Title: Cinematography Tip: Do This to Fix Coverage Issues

All right, hello everybody, welcome back to the channel. Today we're looking at another snippet of a much longer breakdown. This time it's from Imitation Game. And here we're looking at a very specific example of how cinematography can sometimes be incredibly complex, right? You got to think about lots of things. You got to take in different elements. You got to be thinking about the lighting. You got to be thinking about the camera moving. You got to be thinking about the talent. You got to be thinking about the performances, how you're going to react to those performances, if it's handheld. All of these things, it can be really, really difficult to keep track of them, or it can be really basic, and remembering one of the most basic things, which is to light from an area that you never see or that you never have to look at in a room, right? That seems pretty basic, but when you see someone do it at an extremely high level, they do it very well. You see all of the benefits that come from never looking in one specific direction and placing your lighting in that direction so that you have full control. You can do whatever you want. You can set the levels however you want, and then you can pepper into the background a little bit of shape, a little salt, a little pepper, a little darkness, a little lightness. All of these things come off in the snippet that we're going to look at today. And the goal in examining these situations is so that when you are faced with them in your own location scout, in your own tech scout process, you can say, aha, I remember. All we have to do is not look at the direction of the giant 6x6 light that is inside. Also blending lights inside and outside. How do you do it in an interior situation? This is a great example of that, and that's why we're looking at it. If you want to see this, breakdown and many, many more, you can head on over to Patreon. We do it each and every week, a different feature film or longer narrative project where we do an entire breakdown of this. That is what makes all of these things possible on YouTube, is all of the work that happens over on Patreon. So if you like this kind of video, be sure to head over there and join. Okay, let's get into this little look at the Imitation Game.
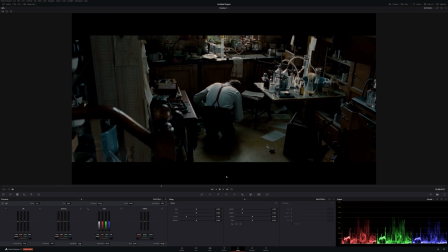[1:47]
Now we come around here, same thing, same exact setup. We've got window up here that we can't see. That's where all of the light is being poured through. All these little edges here, this is probably added, right? This is probably up in here again, pushing extra level this way, because this amount of level from this window is not going to carry all the way across the room.
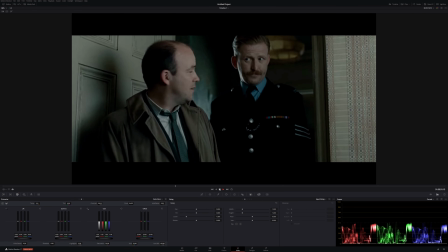[2:08]
And as he stands up, you notice something is amiss. Again, beautiful looking frame, right?
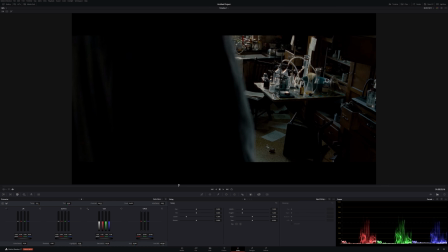[2:15]
All of the things that we just talked about before are there. Now what we have to do is we got to fill in from this side to provide this edge, because we don't want this to be completely black. So we add a little bit of edge from this way, a little ambient, which you can see in the coat, and then a stronger one from frame right.
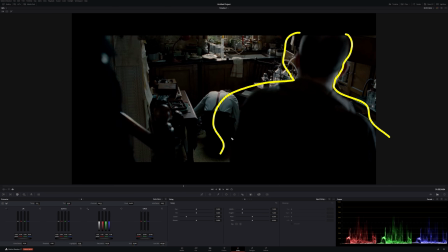[2:30]
And that gives us this little line here. Again, just pull and separate the characters from the background. This is almost like the next step. Once you get everything ticked off of the framework and all the positions and the locations, and you get the light in the right spot and all of those things,
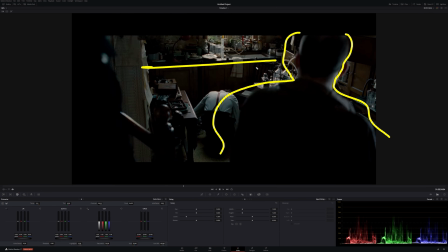[2:47]
you can either start to pepper the frame with other stuff and angles on other stuff and play with the camera position. Or you can go, okay, well, are all the characters edged out? Do we spend any more time helping them be separated from the background?
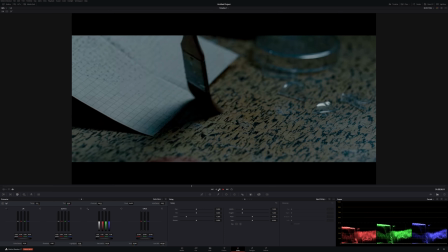[3:00]
That's like the final step. And there it is, close up, second unit stuff.
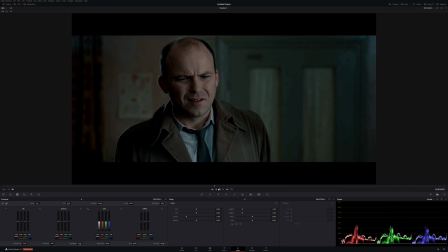[3:07]
And here we are, light coming this way. I mean, look at even this shot. Like, this could be a really boring shot, right?
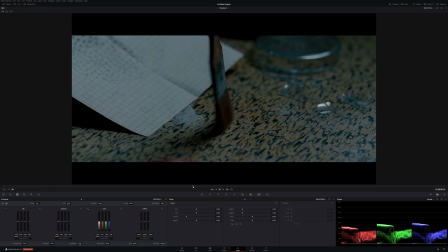[3:14]
It's just some guy scooping up some dust onto this piece of paper, right?
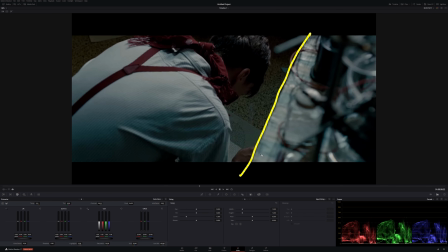[3:19]
That could be a boring shot. But this one, add in all of this with all of this crap up here, like, it just creates depth. That's all we're doing here. And we know we're in the right spot because we're in the right spot in the wide, that he could easily, you know, in our blocking when we're talking this through with the director,
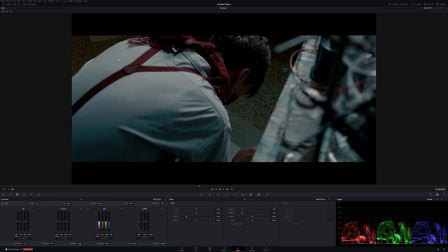[3:37]
this is where you have to, because some directors don't know. Some directors don't care. So this is your job.
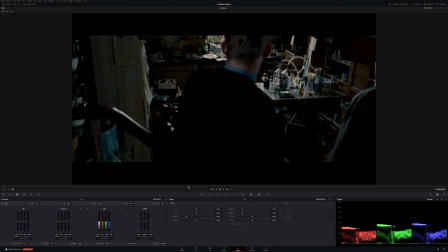[3:43]
In the wide, they could be like, well, wouldn't it be great if we want his back to us?
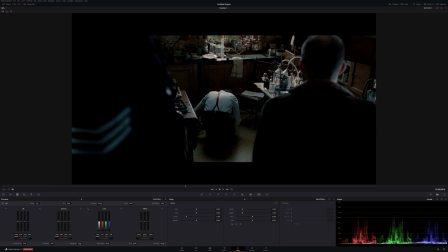[3:48]
So let's put him over here on this side of the table and like in between that little gap there, and we'll face his head that way. We don't want to face his head that way. And then you say to the director, that is not a good idea, right?
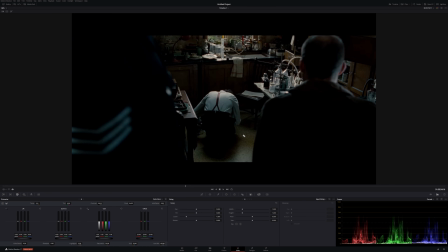[4:01]
Because we're going to have this interaction in a second where we need these shots. So we need his face looking that way because it's going to be then backlit, right?
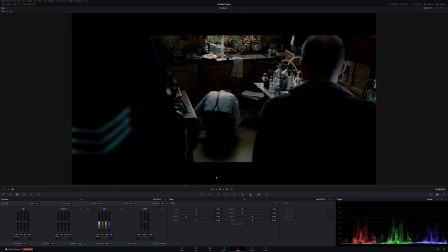[4:09]
That is why he's in this position in this shot, because it works for this shot and it works for this shot, right?
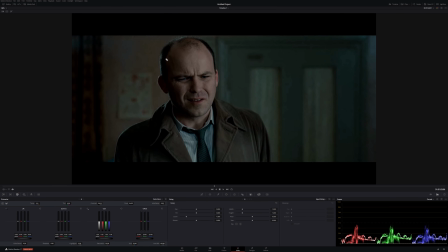[4:17]
Here's something. Now he's almost floating in a blob of nothingness with the master prime level, but still has this little tiny, like, where is this coming from? It doesn't matter. It just looks great. And you can see how much we've softened up with the 4x diffusion pane here.
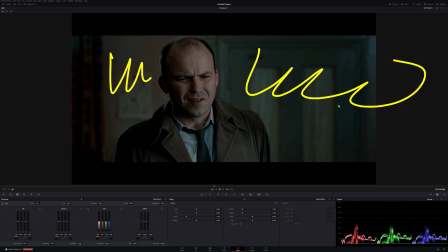[4:32]
But even then, like, it starts to get a little bit flat in the background, but that's the environment that we're in.
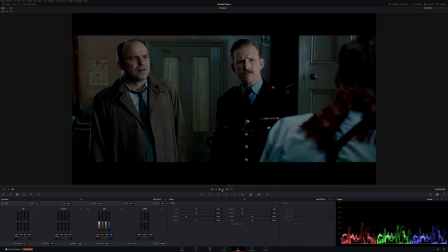[4:39]
And he still hasn't looked up. We go to the 2 shot and ta-da. Now, we never see over here in the room, right? Because they came down, plop, plop, plop, or over here are the stairs, plop, plop, plop.
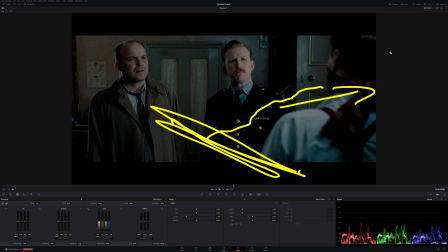[4:52]
They come down the stairs and we're only looking this way, which means we never see this corner, which means that's why all the light is over here.
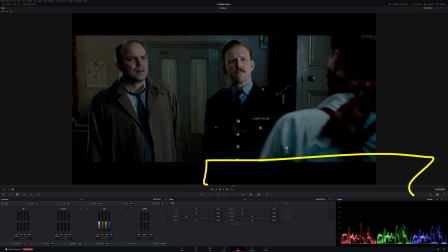[4:58]
If we remember back to the scene, the light should be coming from over here because this is the window that he was just standing in front of, right? Because This is our little window here. That's where the light should be coming from. But we want to make sure in our location or in our set, we have enough room to light this way.
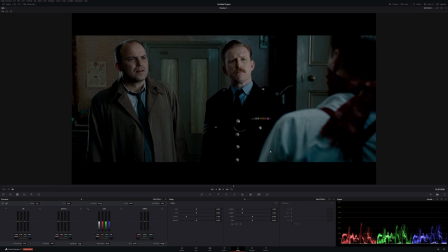[5:15]
Okay? And here, just again, a great job, a great position inside of the room.
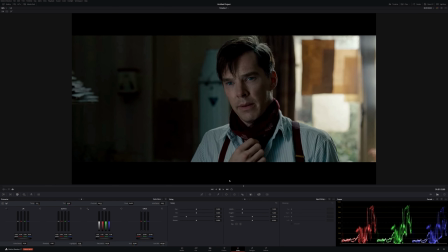[5:20]
And then it works for here too. Like, where is this daylight coming from? This is the window over here that he was standing in front of, which provides our little edge from the light that is inside the room. So this, we can't control this in this situation. You probably easily could control this, right?
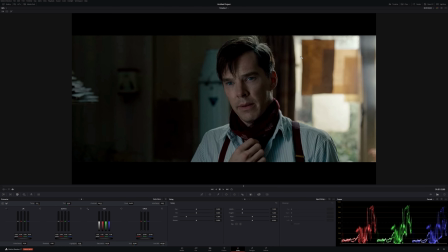[5:36]
Because you could just, with this little window, you could probably just ND that window or have a net right in front of the window, especially on the master primes when you're shooting so wide open. It's often way easier. It's harder to come by the nets. Not as many lighting and grip people have big 12 by 12 nets,
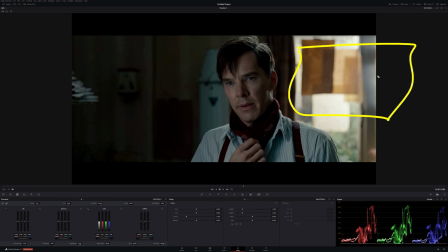[5:53]
but it's significantly faster than trying to ND windows and make it look good. If you know you're going to be this wide open, you don't have to be that perfect with NDing windows, but it's just easier to go the nets when you're working with 1 or 2 windows versus NDing all of them.
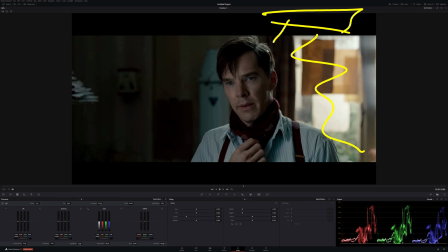[6:10]
So for here, we balance to this level. We add our backlight above here, which is going to be our Titan tubes, and then we add our key from over here. You know, in today's world, these would be Titan tubes, this would be sky panel. And we just wrap that level around and neg this side.
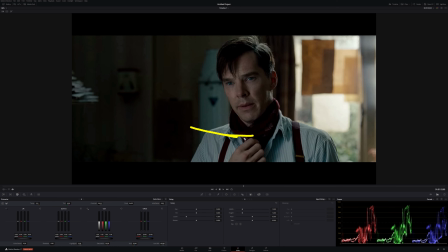[6:27]
And also the color in this is really, really well done. The costume marrying up with the production design and then the final color is really, really beautifully done. And just perfectly sitting in there. Look at, again, how soft that is. How we just touching that other cheek.
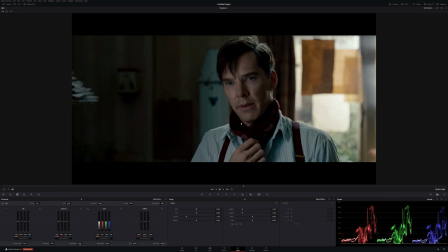[6:41]
We get our eye light in. We got our little backlight in. Like, this is a phenomenal looking film.
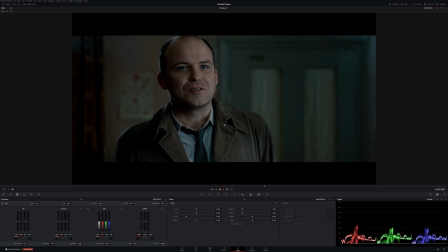[6:48]
Same, matching. And we're in our triangle setup, but we're only concerned about this angle, right?
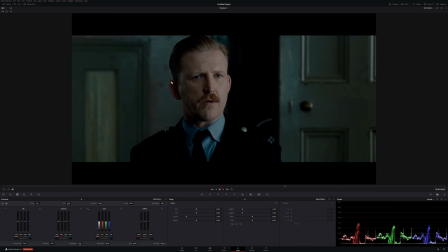[6:56]
So him to Alan Turing. Everybody to Alan Turing. We don't care about these two between each other.
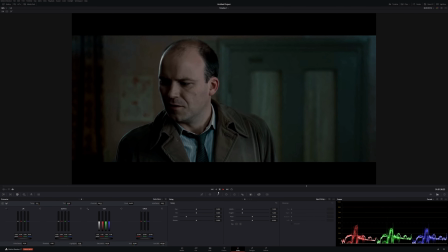[7:01]
Again, a nice looking, gorgeous image. You notice when we have more boring stuff in the background, it gets shallower.
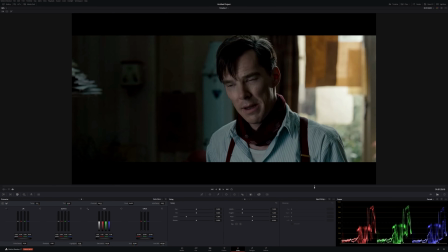[7:08]
The frame actually gets shallower, right? That is not by accident. Here again, even in this situation, we've got the door here.
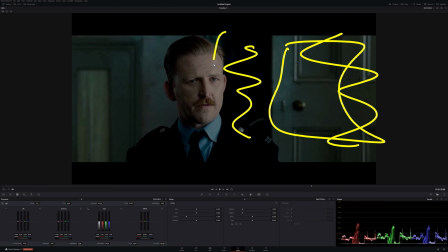[7:16]
Then we've got the darkness married up next to the lightness. And then on the dark side of his face, we have the light side of the wall. Like, this is really, really high level stuff.
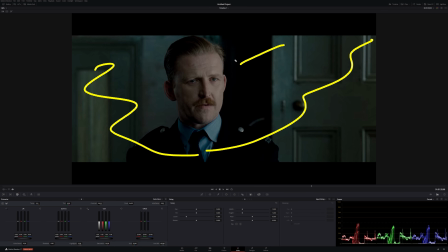[7:26]
And then the color palette all the way across that blue, just with that steel blue on the face as well. Just nice looking stuff. All the exact same distance away from each other, all very easy to light.
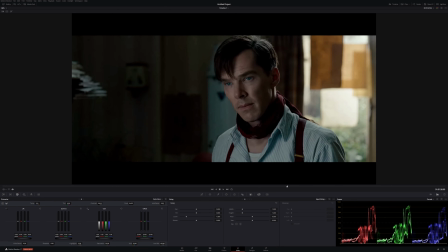[7:38]
This whole scene, super, super easy to light once you nail the wide location, right?
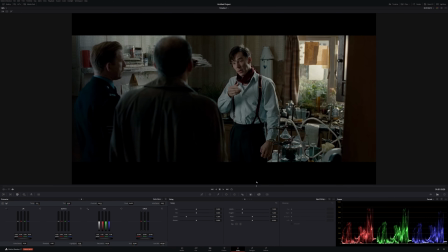[7:45]
So as soon as you get, well, this is the hardest one, right? And this is the one why it doesn't look very nice. Where is this light coming from? It's got to come from over here now to get them over here, which is why it doesn't look near as soft or near as nice in this particular angle. Whereas when we get in here, it's much more sculpted.
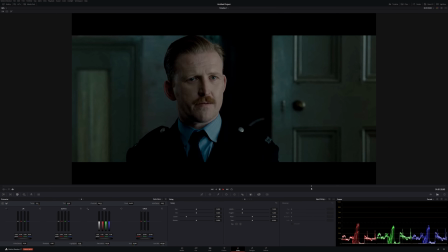[8:02]
Like, this feels like the whole movie almost feels the same density as like a Fight Club or something like that.
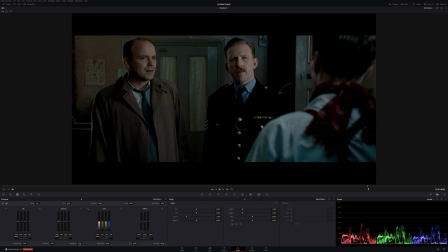[8:10]
The darkness is there, the richness in the colors, the static camera. It feels like that Fight Club world.